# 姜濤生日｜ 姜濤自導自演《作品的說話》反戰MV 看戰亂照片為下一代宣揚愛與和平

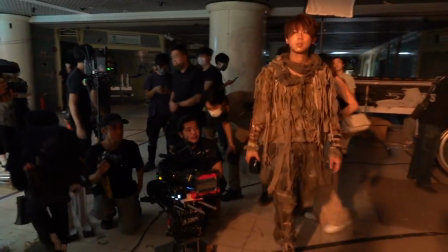[3:53]
會更加有歸屬感也要看看自己有沒有這個能力
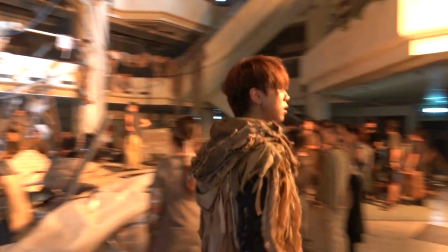[3:58]
是一個小挑戰最難的就是
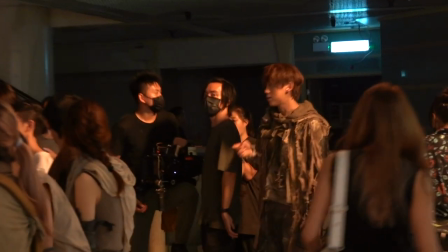[4:04]
每個時刻都要盯著所有行程盯著所有行程因為你不可以有任何miss的環節
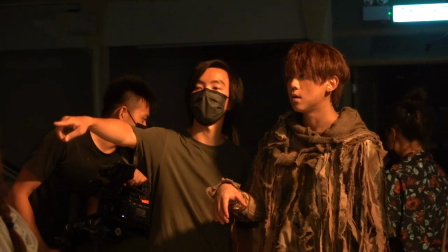[4:13]
不然你就會不知道那個鏡頭發生什麼事所以就比較累
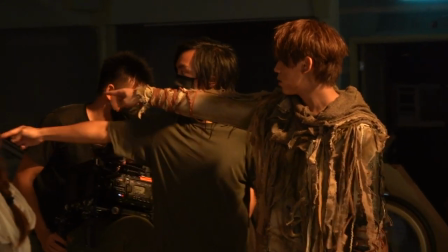[4:18]
真的會比較累因為不能說以前拍MV導演說埋位就埋位
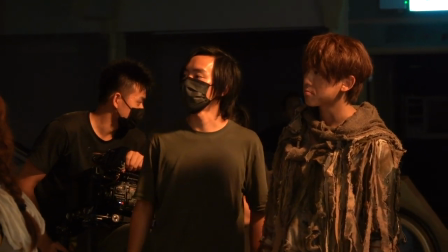[4:22]
自己現在要叫自己埋位還有要趕進度要跟大家說話快一點點
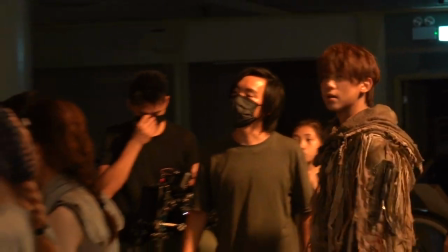[4:29]
辛苦都是值得的都是...相信觀眾聽到都會如果get到我們想給的訊息應該都是一個最好的回報他說不累的解我這個四月都沒什麼停過但是開心很期待這個MV出門的一個反應我們那個團隊的口號就是創造歷史希望可以創造到一個比較震撼的MV因為這次都用了比較新的不是說新的例如我們以前沒有用過CG我們這次真的會用CG的團隊去幫我們做開場的淘汰畫面我相信也挺震撼的那個BB真的很有趣然後不知道在看著眼睛的時候你可以
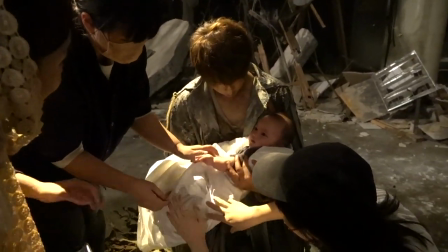[5:32]
所以如果你能給他一個友善的訊息我想他也能夠得到
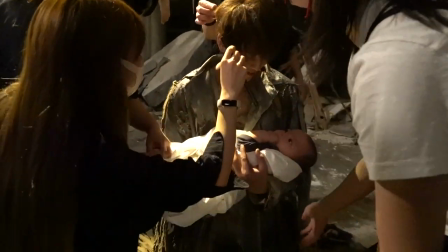[5:37]
所以很神奇但其實沒有人記得自己的嬰兒時的記憶
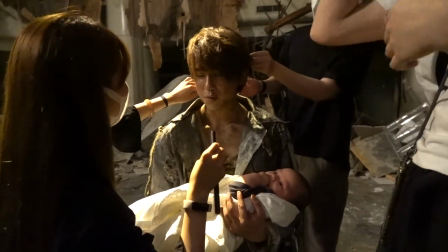[5:42]
所以很神奇人類真的很神奇所以那是為什麼我在這個MV裡面要有一個嬰兒放在最後
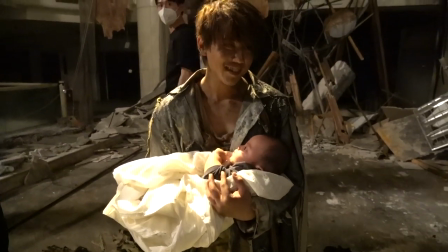[5:51]
因為這個嬰兒是虛求的很神聖的一個寶寶
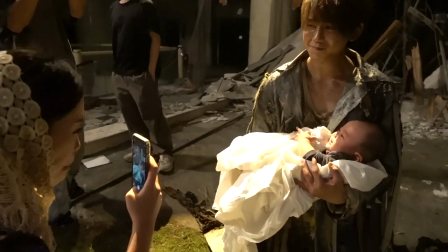[6:00]
因為他的出現是想告訴大家為了我們的下一代不要再有戰爭
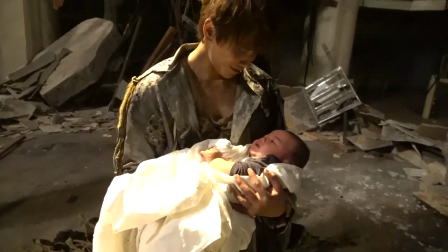[6:07]
三個月望,世界和平